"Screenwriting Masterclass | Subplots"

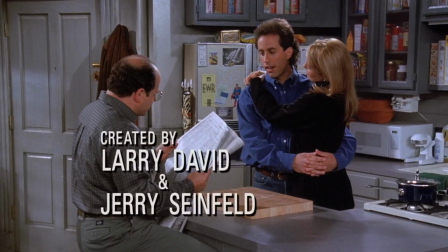(41:04) All right, so what theater you want to go to tonight? We got 61st and 3rd or 84th and Broadway.
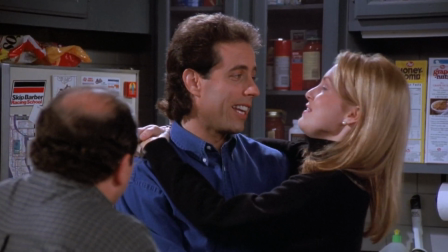(41:09) Which one you want to go to, Schmoopy? You call me Schmoopy. You're Schmoopy. You're Schmoopy.
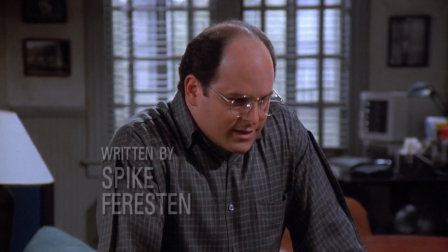(41:14) You're Schmoopy. You're Schmoopy. All right, Schmoopies.
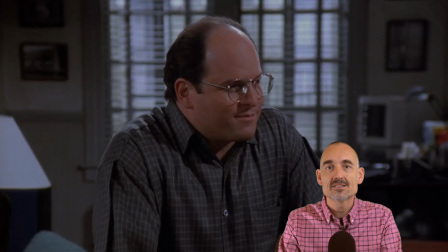(41:20) What's it going to be? Pick a theater.
Interestingly, it is storyline C that's set up first. It's the Schmoopy storyline. Going to the next segment of this particular scene.
We'll go to 3rd Avenue.
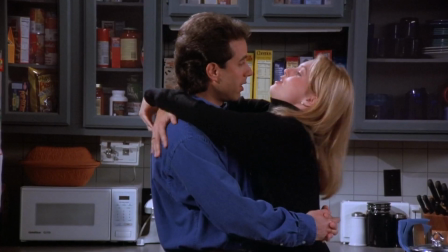(41:32) So can you come with us for lunch to the soup place? No, you have a good lunch. I'll meet you back here for the movie.
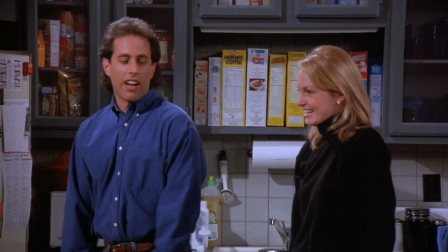(41:37) Hey. Hi, Elaine. Hi, Sheila. All right, then I'll see you later. Bye, Schmoopy.
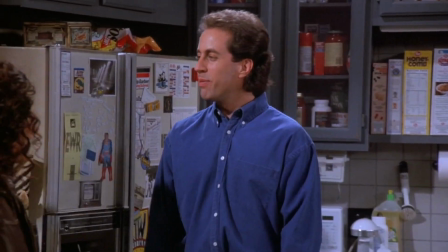(41:44) Bye, Schmoopy.
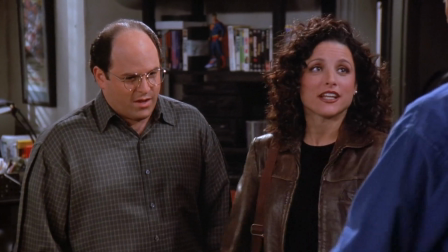(41:48) Okay. We ready to go? Yes, please, let's go.
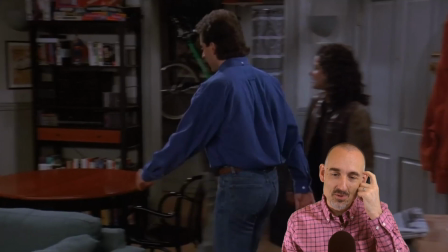(41:51)
So we have a recap of the Schmoopy, but the soup place was mentioned as well. And we saw that glance between George and Elaine, which gave the Schmoopy idea a little bit more weight.
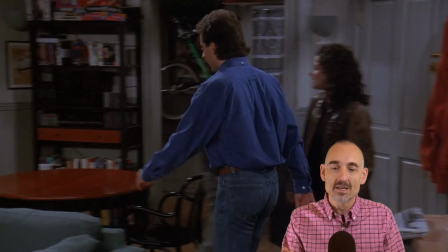(42:07)
So it's basically preparing the viewer that this will become a story.
Boy, I'm in the mood for a cheeseburger.
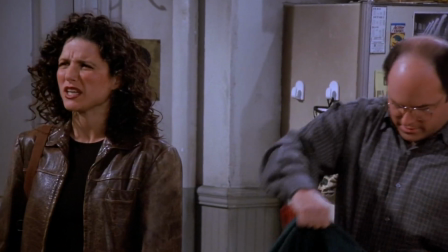(42:13) No, we gotta go to the soup place. What soup place? There's a soup stand. Kramer's been going there.
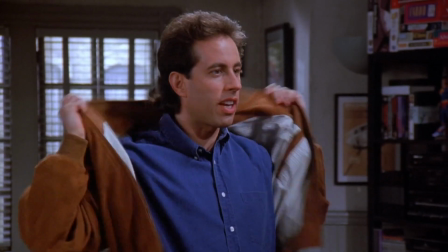(42:18) He's always raving. I finally got a chance to go there the other day, and I tell you this, you will be stunned.
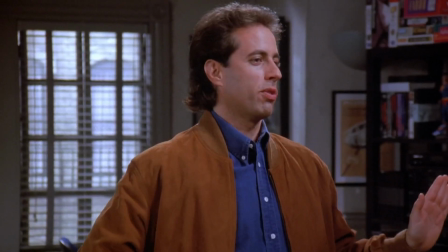(42:23) Stunned by soup? You can't eat this soup standing up, your knees buckle. Huh? All right, let's go.
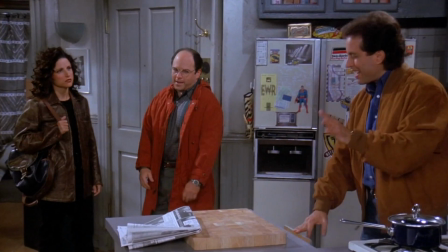(42:29) Come on. There's only one caveat. The guy who runs the place is a little temperamental, especially about the ordering procedure.
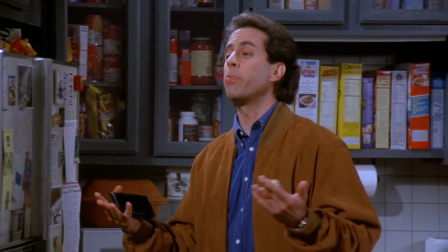(42:36) He's secretly referred to as the soup Nazi.
Rising tension here.
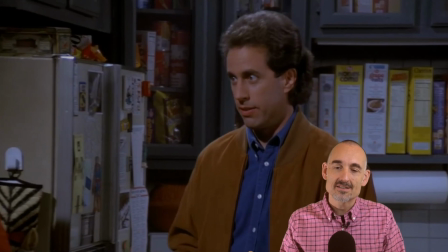(42:40)
Now the soup place ID has gained priority. This is the storyline that's getting more and more screen time. And we're being prepared for that confrontation.
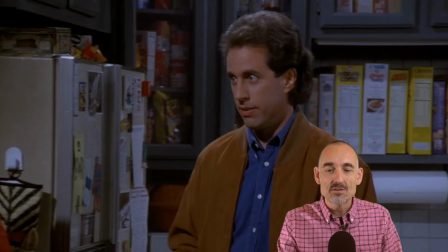(42:52)
We're being prepared for the scene in which we're going to see it happen. And then we go to that next scene where we recap the A storyline.
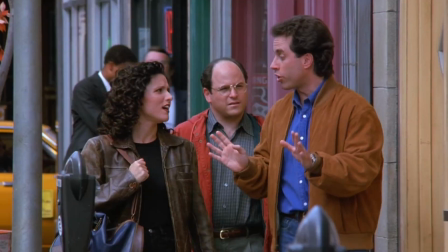(43:01)
And that's where the B storyline is going to be introduced as well.
No extraneous comments, no questions, no compliments.
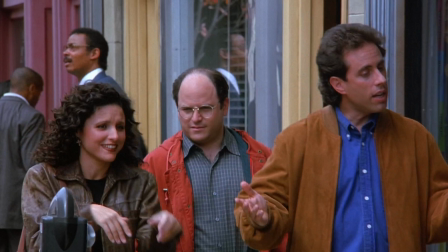(43:08) Oh boy, I'm really scared. Elaine! All right, Jerry, it's enough now about the soup Nazi.
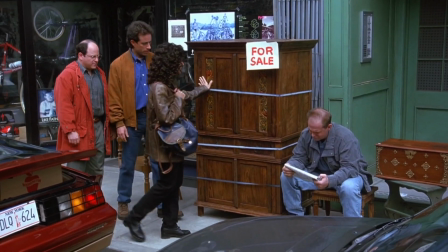(43:13) Whoa! Wow, look at this. You know what this is? This is an antique armoire.
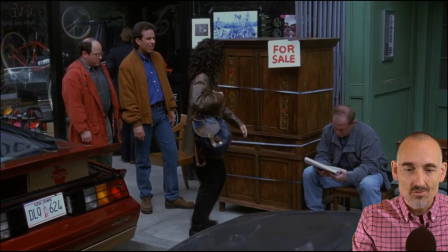(43:19) Wow.
Let's have a look at the overall overview of this first act.
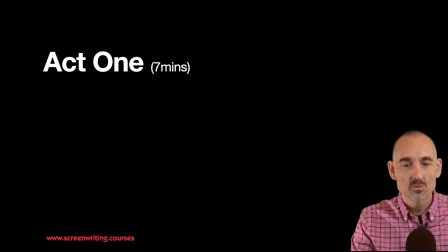(43:24)
The first act of this episode runs for 7 minutes. We saw that the C story was being set up first. Then the A story where they're practicing the rules. Then we go to the B story where she finds an armoire.
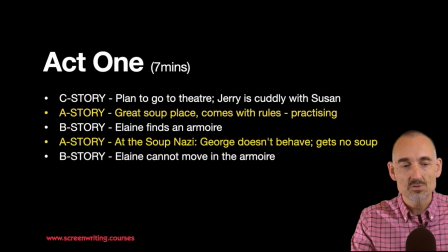(43:37)
Back to the A story. And now we keep alternating between the A story and either the B or the C story.
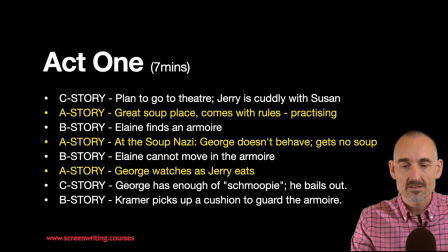(43:44)
And the first act climaxes in Elaine trying to buy soup. That scene, it is the climactic scene. It's the biggest scene. It's the longest scene. If we were to analyze that scene in particular, you'd see that runs in 3 acts. Or it actually starts at Jerry's flat.
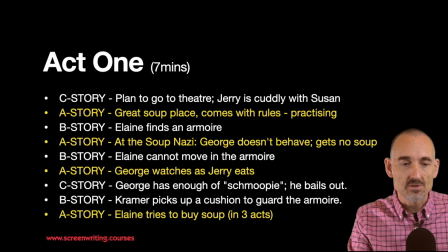(44:03)
It's in three parts. So it's clear that this A story is the most important story. It gets the most screen time. And there's a reason, because that will ultimately also lead to the climax of the show.
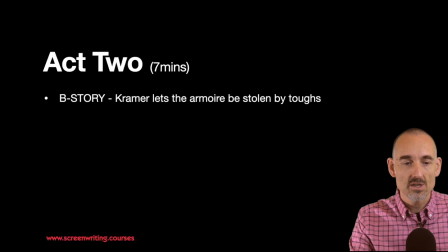(44:16)
Act 2, again 7 minutes. We open with the B story. This is about the armoire.
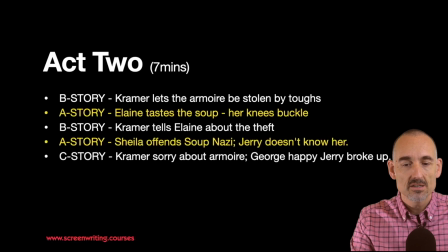(44:22)
Back to the A story, and we alternate B, C. And then something really interesting happens. After having 2 scenes about the A story, we're now going to climax the second act by bringing the 2 storylines, A and B, together.
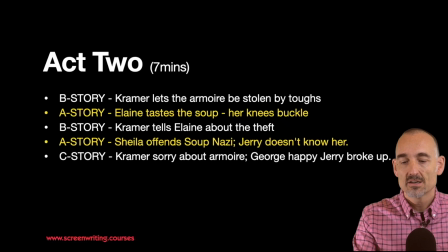(44:42)
And that happens in a scene with Kramer and the soup Nazi. Newman is there as well at the beginning. he leaves, and then this happens.
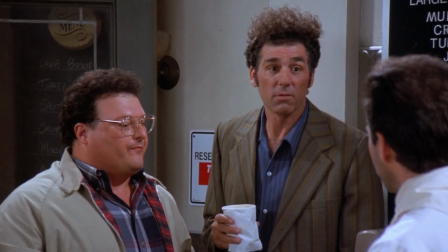(44:52) My friend is awfully disappointed is all. Now, she's very emotional. Thank you.
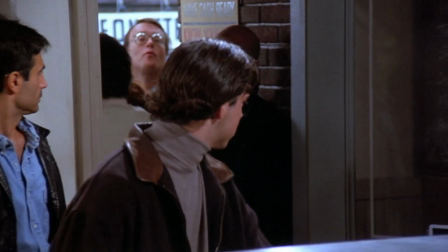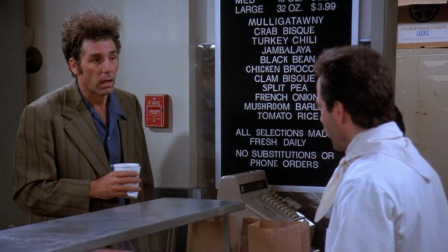(45:04) Jambalaya. All right, now listen to me. You have been a good friend. I have an armoire in my basement.